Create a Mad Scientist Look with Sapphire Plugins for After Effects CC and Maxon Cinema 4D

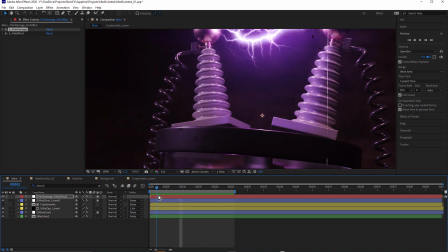(28:47)
It's fairly subtle and I had to decide whether I wanted to go back to Cinema 4D and make it a little more obvious or if I could do something in After Effects. And for that, I knew I could turn to one of my favorite Sapphire effects, which is Sapphire Flicker. Just come back into the machine comp.
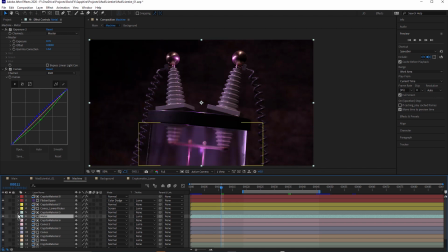(29:11)
Notice here how we have this lower flicker and upper flicker. I'm gonna turn these other layers off.
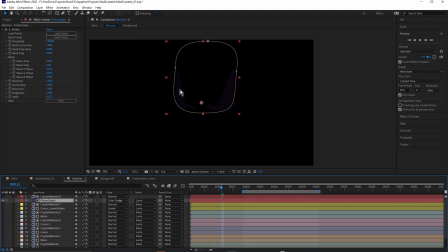(29:21)
And we'll look at upper first. So for upper, I didn't really need to change the exposure of the cones.
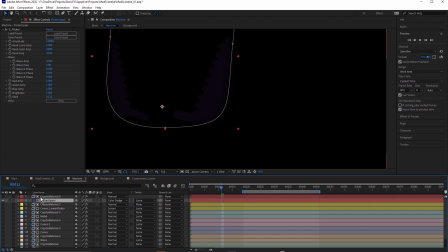(29:27)
I just want it to really change the color slightly, add a little bit more pink to them.
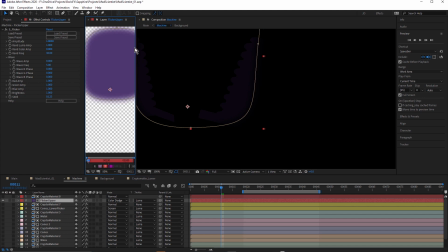(29:33)
So for the fill, I've just used a solid layer and I've just masked that off and
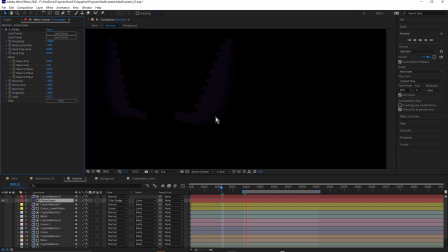(29:42)
I've just used S flicker. So what that will do is just flicker that on and off. And you can see I've used the color dodge blend mode. We just turn on this background layer as well.
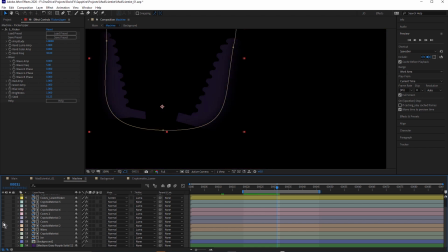(30:05)
Actually, probably not that one. Let's just turn on the cones just so we can get an idea of what this is doing. Now, obviously this doesn't match the flicker of the UltraZap bolt, but that flicker is pretty consistent.
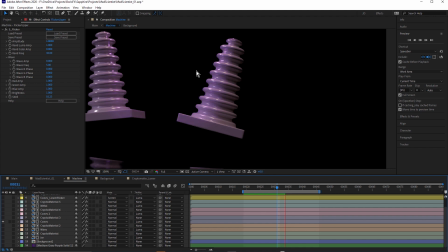(30:22)
It's not like it turns on and off. So just some random flicker was fine. I didn't have to time anything. You can see that just adds a little bit more of that flicker and adds a bit more of that color as well.
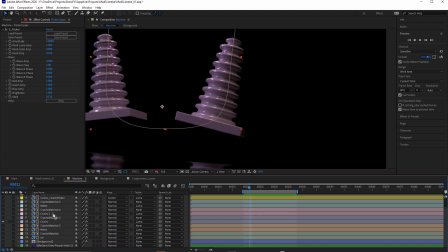(30:41)
Let's take a look at the bottom one. This was slightly different because the render out of Cinema 4D came in a little darker than the upper cones,
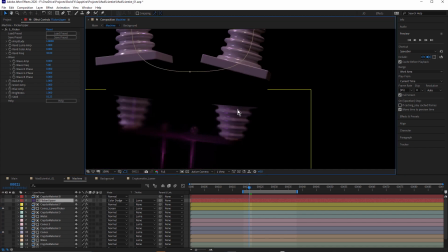(30:52)
which kind of makes sense because it's below the lid. You can see I've adjusted the exposure and the curves just to make this a little more magenta. Turn those off.
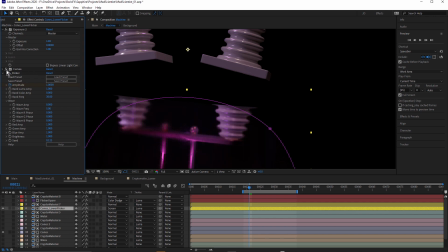(31:06)
So exposure to brighten it up, curves. And remember this is sitting above the cones layer as well. See, so that's what it looks like by itself. We turn on Flickr, this is what we get for that one.
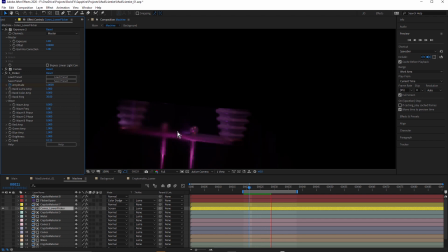(31:24)
And for this, I've not only included the cones, I've also included all this metal as well. Because you've got these lightning bolts down here, I figured everything would be affected by those bolts.
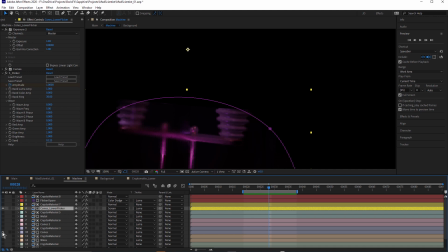(31:41)
So that on top of the cones gives you this. and that's much more obvious than just the flickering light I set up in Cinema 4D.
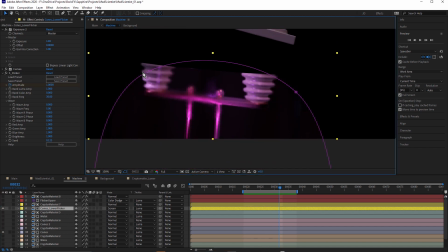(31:54)
Now I also thought I could probably add the glass to that as well because it would make sense that the glass was getting brighter with the flickering of the bolt.
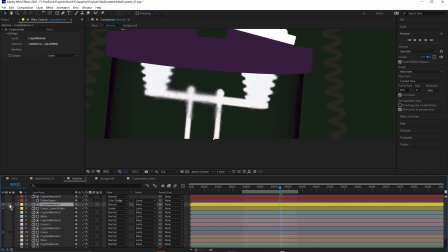(32:03)
So to do that, I could just select the Crypto Matte layer and literally just add the glass to the matte. I come up to Crypto Matte, hold down the Shift key and click on the glass.
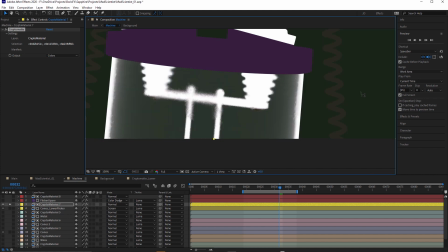(32:16)
and it's gonna select the background. So I'm just going to Alt click, click on the background. And now I've added the glass to that mat as well.
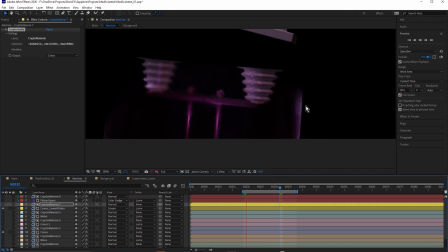(32:24)
You see, if I preview this, we'll get some flickering of the glass as well, which is probably gonna be a little more effective.
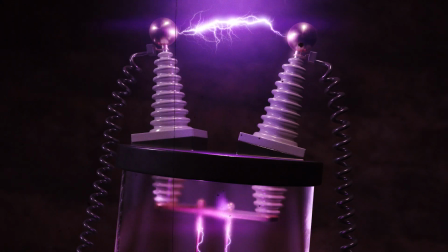(32:41)
Like that, that looks pretty good, doesn't it? And here's the final look once again with the adjustments that we just made.
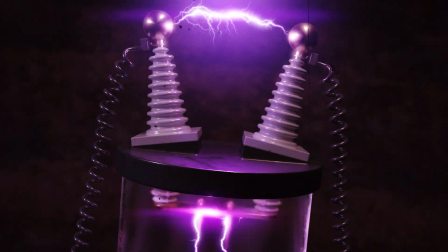(32:48)
So thanks for watching. Be sure to download the 3D model and give this a go yourself.